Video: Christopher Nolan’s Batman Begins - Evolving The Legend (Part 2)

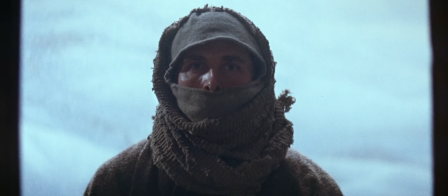Nolan could hold on any of these shots and her eyes would be all the better for it, but he doesn't at all.
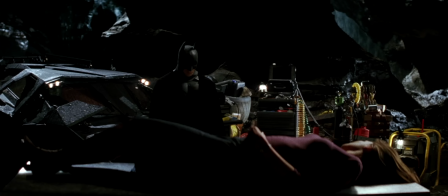The average shot in Batman Begins must be around three seconds or so, which could become, and in theory really should become,
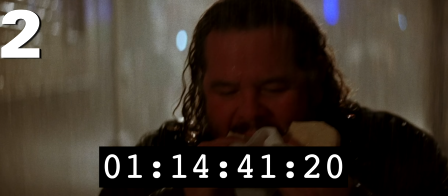tiresome or headache-inducing, but his films are so kinetically edited, so rhythmic,
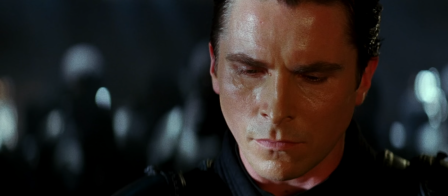that it never seems to bother me. And when he does hold on a shot for slightly longer than usual, we know how important the moment we are witnessing is,
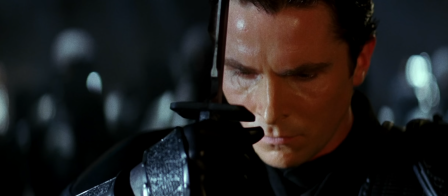how immensely grand it feels, and we feel every emotion he wants us to feel,
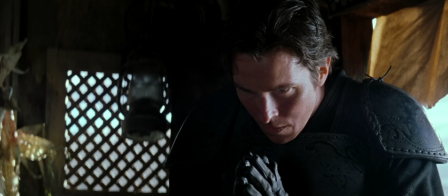every emotion the character is feeling. He's almost superhuman in his ability to efficiently convey those emotions with simple shots,
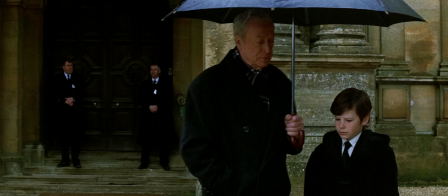quick cuts, and strategically timed and paced editing.
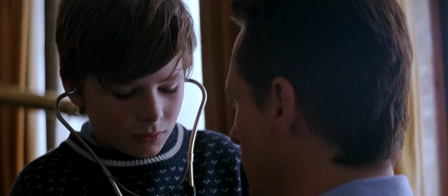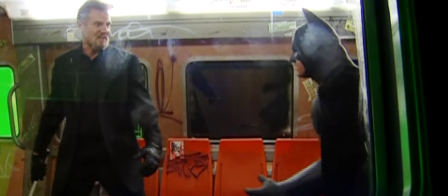His style of shooting and editing almost always works, except for these goddamn fight scenes.
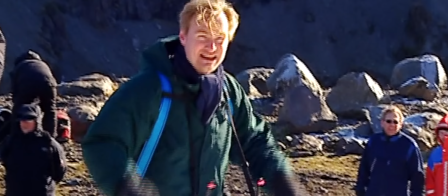I get what Nolan is trying to do, put us in a fight,
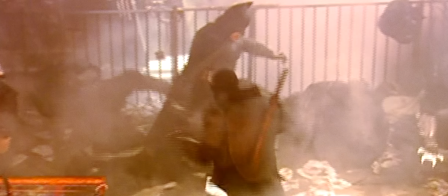make us feel like we are in the fight alongside Bruce, but it really, really doesn't work.
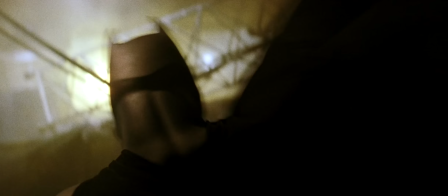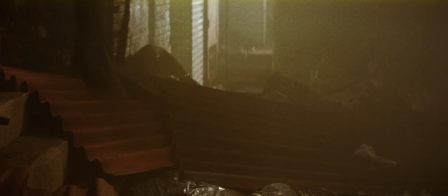I cannot tell you what just happened, other than I got a migraine passed out and died like this madman stuntman should have when they sent him flying
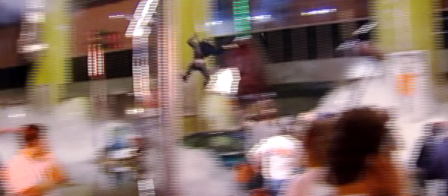across this practically built Gotham set at 60 miles per hour while steam was exploding from the fucking earth.
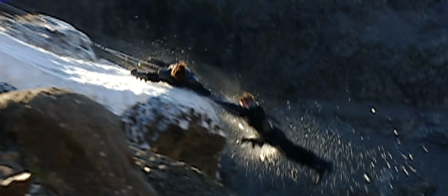You guys know how much I love practical effects, practical stunts, exploding miniatures.
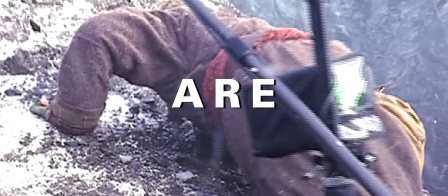I talk about it ad nauseum, but movies are magic.
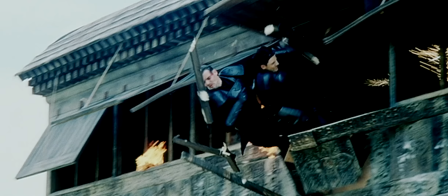And there is always something magical about seeing extraordinary feats done by ordinary people.
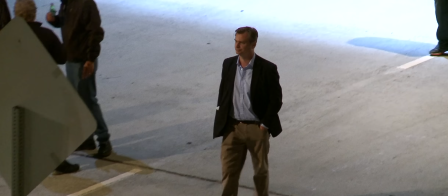For real. And as you probably already know, Nolan is the modern day magician of doing just that.
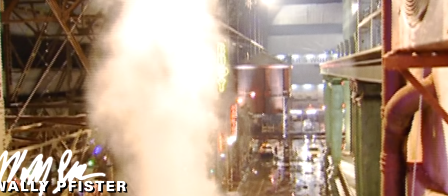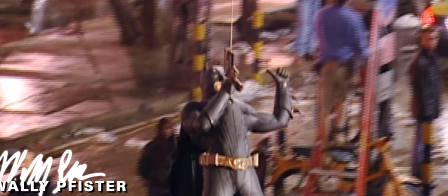But it's not as simple as what you see get thrown around out there.
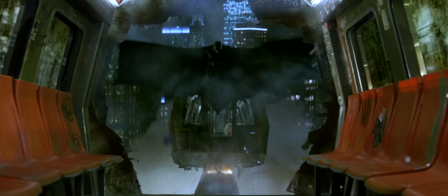It's not as simple as Nolan hates CGI, so he slipped a truck for real, bro. He doesn't hate CGI.
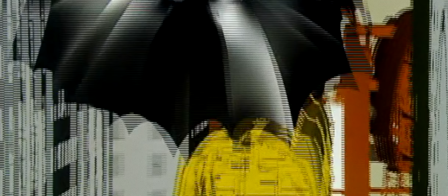He uses plenty of CGI.
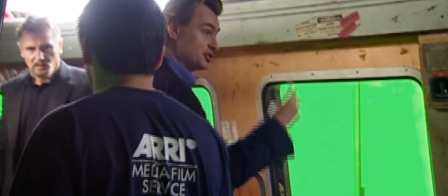The bats in this movie, the windows outside the train the final shot of batman christopher nolan doesn't hate cgi he doesn't hate visual effects he just
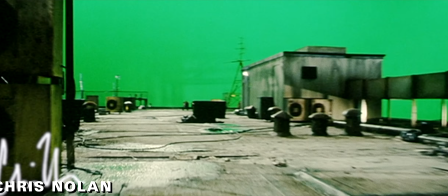knows how to use it i certainly never try to put any kind of visual effects restriction on the films but my absolutist view the way computer graphics
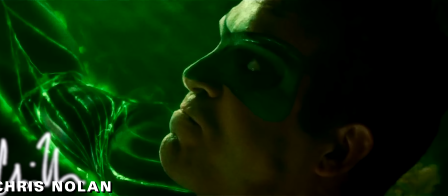works is that it's animation and so if it's created whole cloth and not manipulated from something that you've shot whether it's live action or a miniature
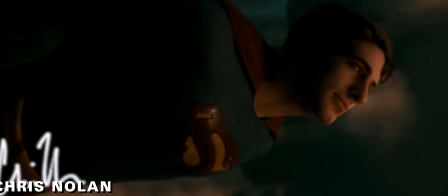there's always an understanding on the audience's part somewhere in the in the subconscious that they're seeing a drawing they're seeing animation as opposed to photography.
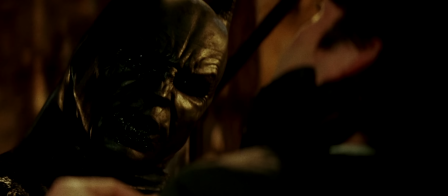He knows that in order to really grab and grip the audience, visual effects should be used sparingly,
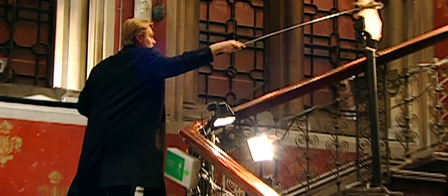should be used to accent and elevate what he and his crew managed to do on the day,
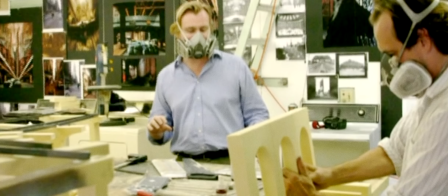what they spent months dreaming of and planning in the garage.
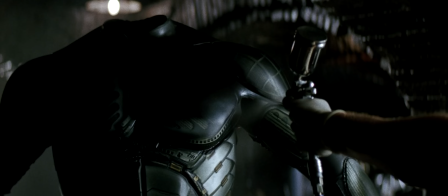It gives Batman Begins this ultra tactile feel, much like his approach to Batman.
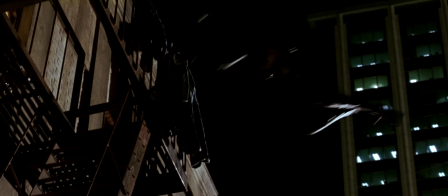It's less about not using CGI and more about conceiving bits of action that could really happen.
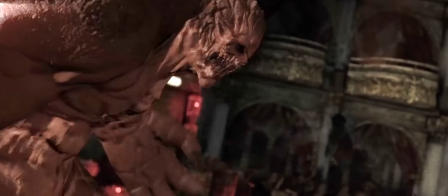You would never catch Nolan's Batman fighting Clayface. That would be awesome and amazing, but you really couldn't do that in a way the audience would 100% buy.
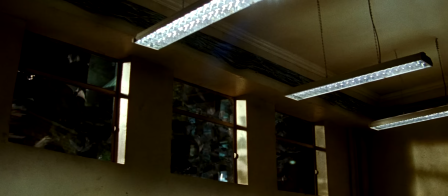But you can believe that Batman would need to call a swarm of bats to escape the SWAT team.
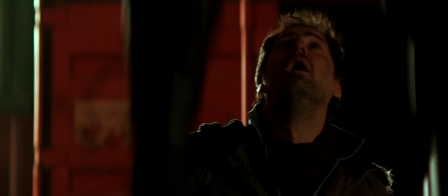You can believe that he would need to take down Falcone's goons at the docks.
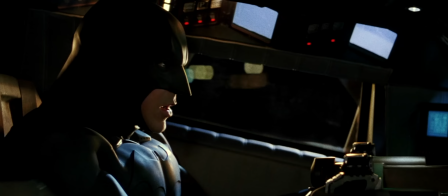So why would you need to use heavy loads of VFX? The story doesn't require it.
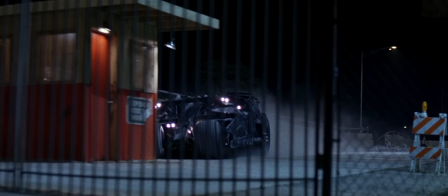He limits himself, grounds himself, and the action sequences in the reality of the film.
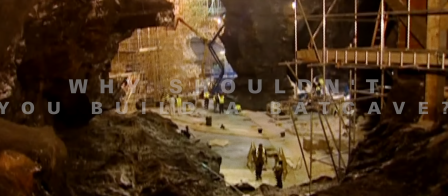If Bruce Wayne builds himself a lair in a bat's cave, then why the hell shouldn't you really build a bat cave?
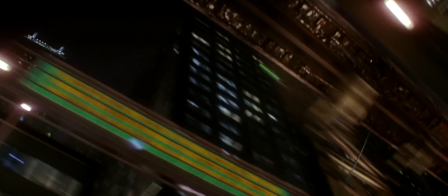If Batman is just a man, if he can be flying through Gotham desperately trying to stop Ra's Al Ghul, why shouldn't a stuntman be able to do that?
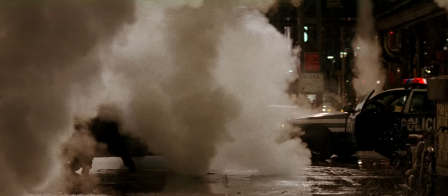Why shouldn't he be able to really film that? And why shouldn't we be able to, really be able to, believe it?
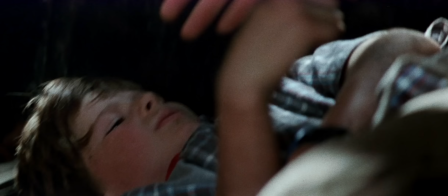Bruce, why do we fall?